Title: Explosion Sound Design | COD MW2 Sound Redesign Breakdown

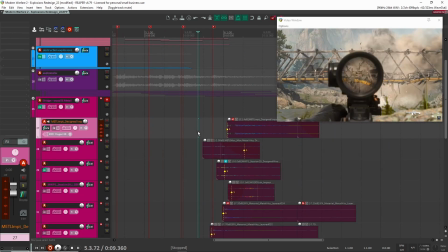They're just kind of to add a bit more detail, a bit more weight to the sound, a bit more texture, like so you get the feel of the metal and the wood breaking. So without it, in the actual context of the design, it might sound like this.
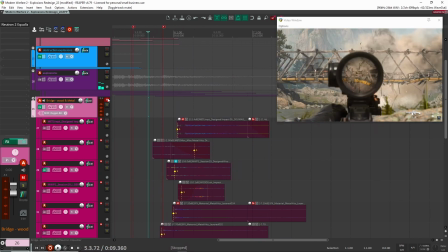Right, it's okay, but with it,
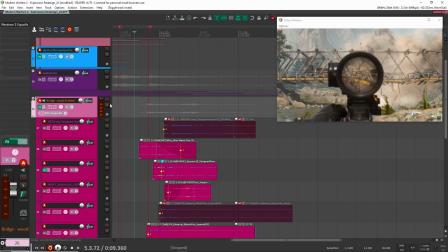right, it's more of it's something that sits more underneath all the layers. It's kind of a supporting thing. You kind of had these wood textures like creaking and breaking, and then this same thing with the metal sounds.
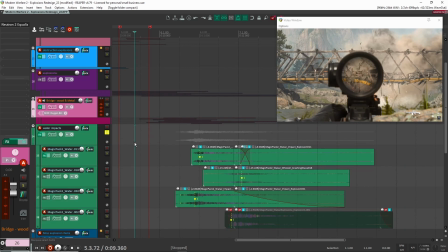So it's not something that's a forefront. It's more like a background element. All right, after that, we have our water impact when everything kind of crashes down into the river here.
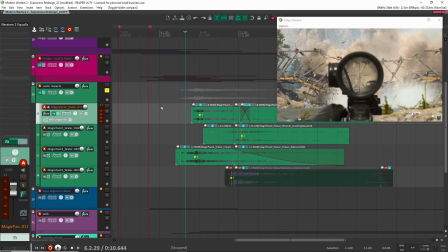So let's have a listen to this. And all of this was created using my Magic sound effect pack #2. And I just had a bunch of different like water crashes, water whooshes, and water impact sounds.
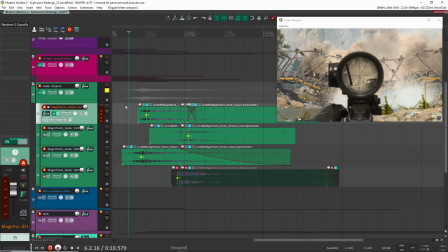So I layered, I think, 2 or 3 of these in here to create these. So let's go over how I made this.
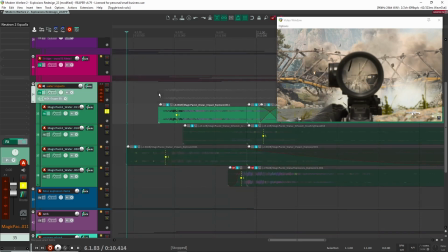So let's start with this one first here.
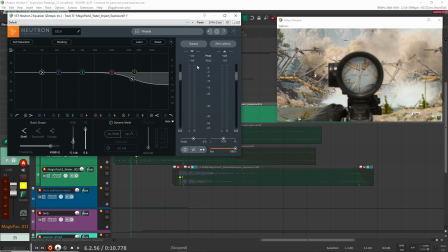Right, so this is more like your bassy layer, right? Just cutting out some of the highs because you don't want it to feel too close. Next, you got this one.
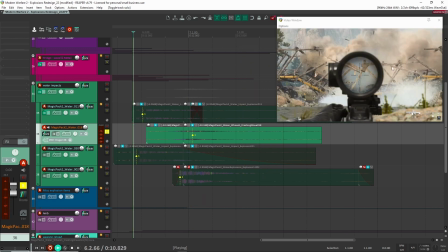Right, it's more like a wave crashing, especially for all the water that's like falling back down.
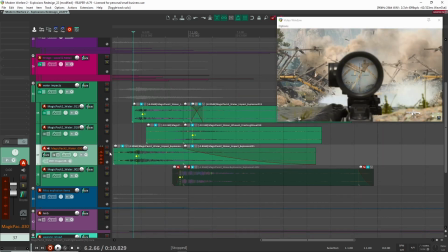That's what that was for. And then you got this one here.
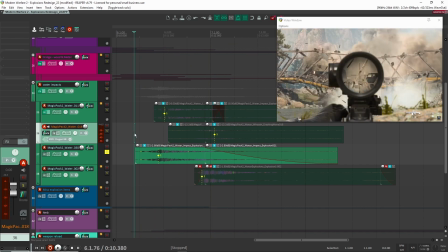Right, and that is the main like impact, the main fall, the main water explosion sound. Right, and as you can see here, I didn't do any processing for these except for this one where I had a bit of EQ.
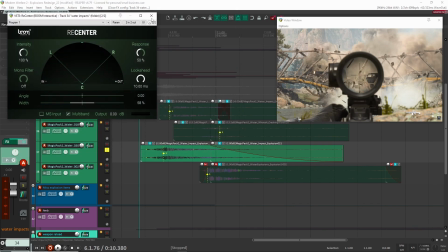And then all together on the group, again, here I had a bit of EQ to cut out some of the highs so it felt a bit more distant, and then just bringing in the width so that it's right in front of the player rather than super wide.
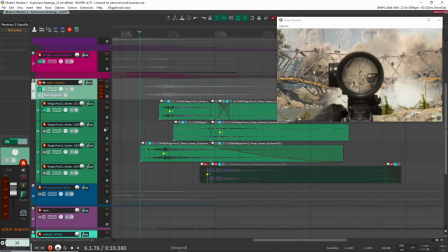So if I take it off, you'll see it sounds kind of wide.
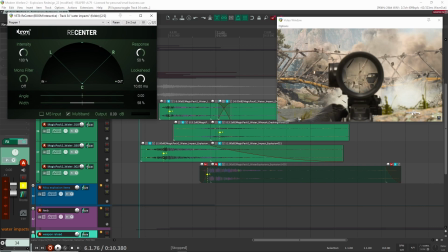Right, it really doesn't make sense because it's like further into the distance and it's right in front of the player.
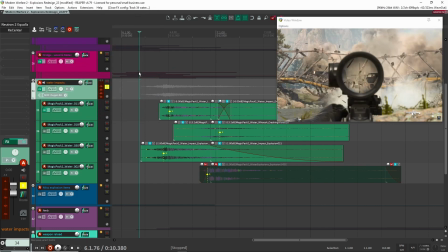So managing the width this way, I'm able to focus it exactly where I want it on the screen.
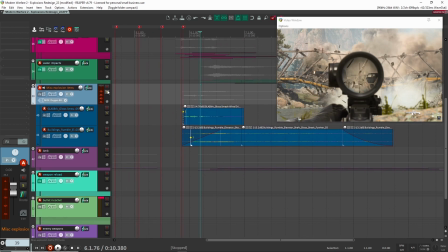Right, so that's the impact sound. After that here, I have a few more miscellaneous items here.
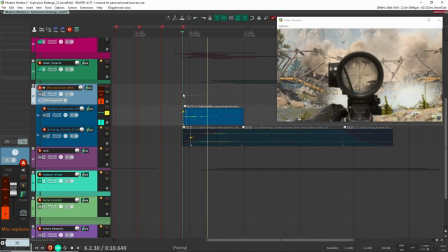So I have some more glass shattering sound. Just to add more detail here to the trucks exploding. And then this is some more like destruction rumbling sound.
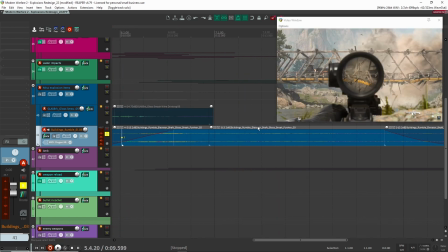I found this in my library. It's like a rumble elevator shaft glass breaking and falling down kind of stuff.
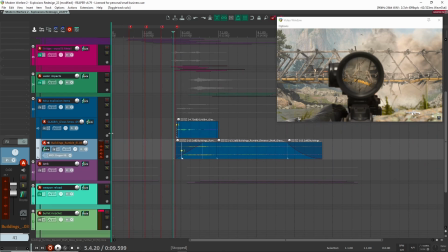So I thought that worked well as a layer. Right, I don't think you hear it as the main thing, but it fills out kind of the depth and the distance of the sound. So again, it's not a in your face kind of layer. It's more of a minor kind of detail thing.
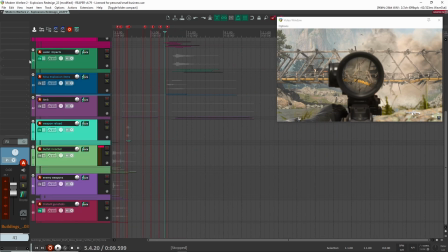Right, and after that is just a matter of having some ambiences here. So I had 2 ambiences.
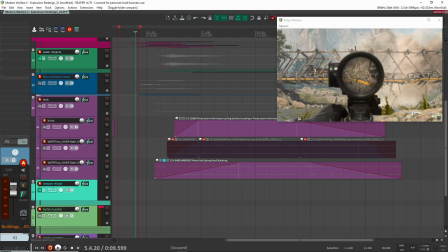One is for like the wind and the air because you're kind of in this like valley, and then the other one is to have this like little river flowing.
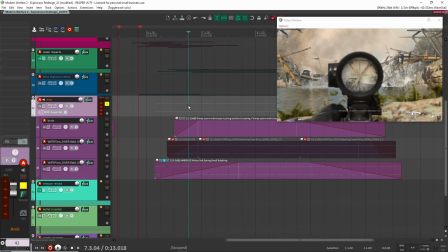So together it sounds like this.
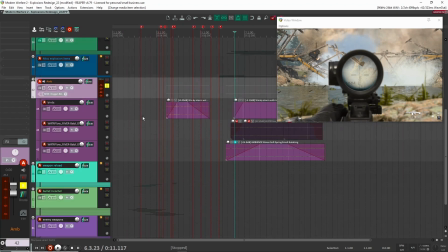Right, it's very, very light. And you can see here, I actually don't even have it for most of the redesign because I don't want this to be masking or taking up space in the sound design just because it's not something that's important.
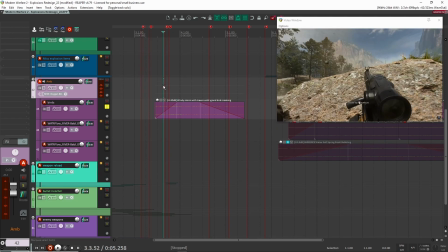So you just don't need it in there. So I just didn't include it. Here, I did include it a little bit because what I decided to do here is I had kind of this area of silence.
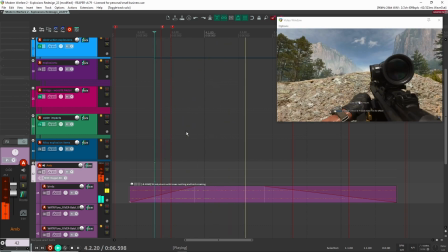So I wanted to make sure that it was filled with something. So this is like between explosion sounds.
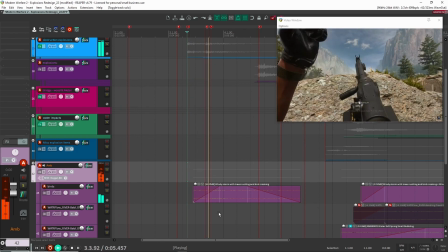So let's play context. Right, so again, it's very, very light.
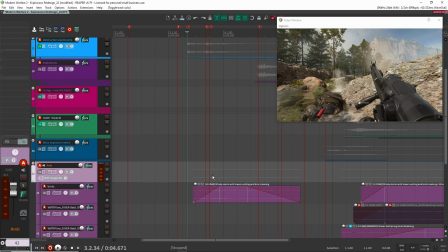It's like It's just to kind of fill up some space so that you don't have dead space. Like even though it's like quiet, you still have a sense or a feel like you're in this environment. It's very, very light and it's very subtle, right?
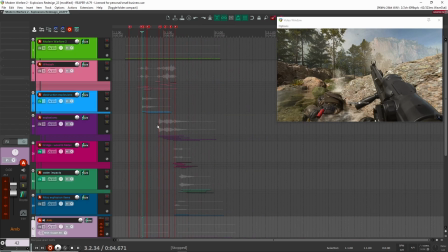But with that, that is everything for this design. That's all the layers, everything I used.
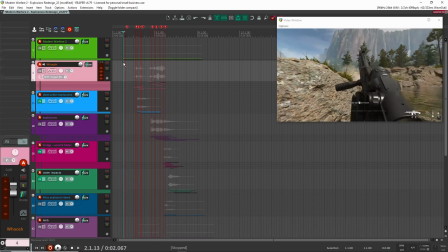So let's play it one more time here. And here we go.
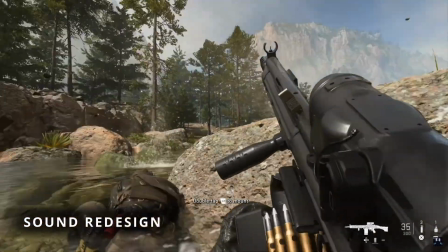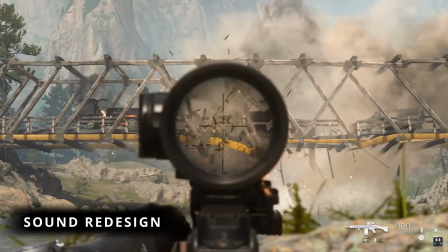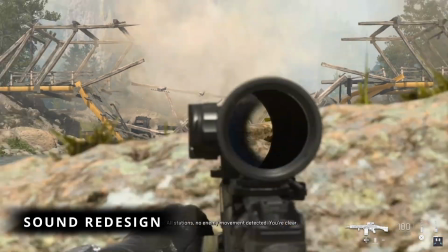All right, I hope you found that useful and valuable.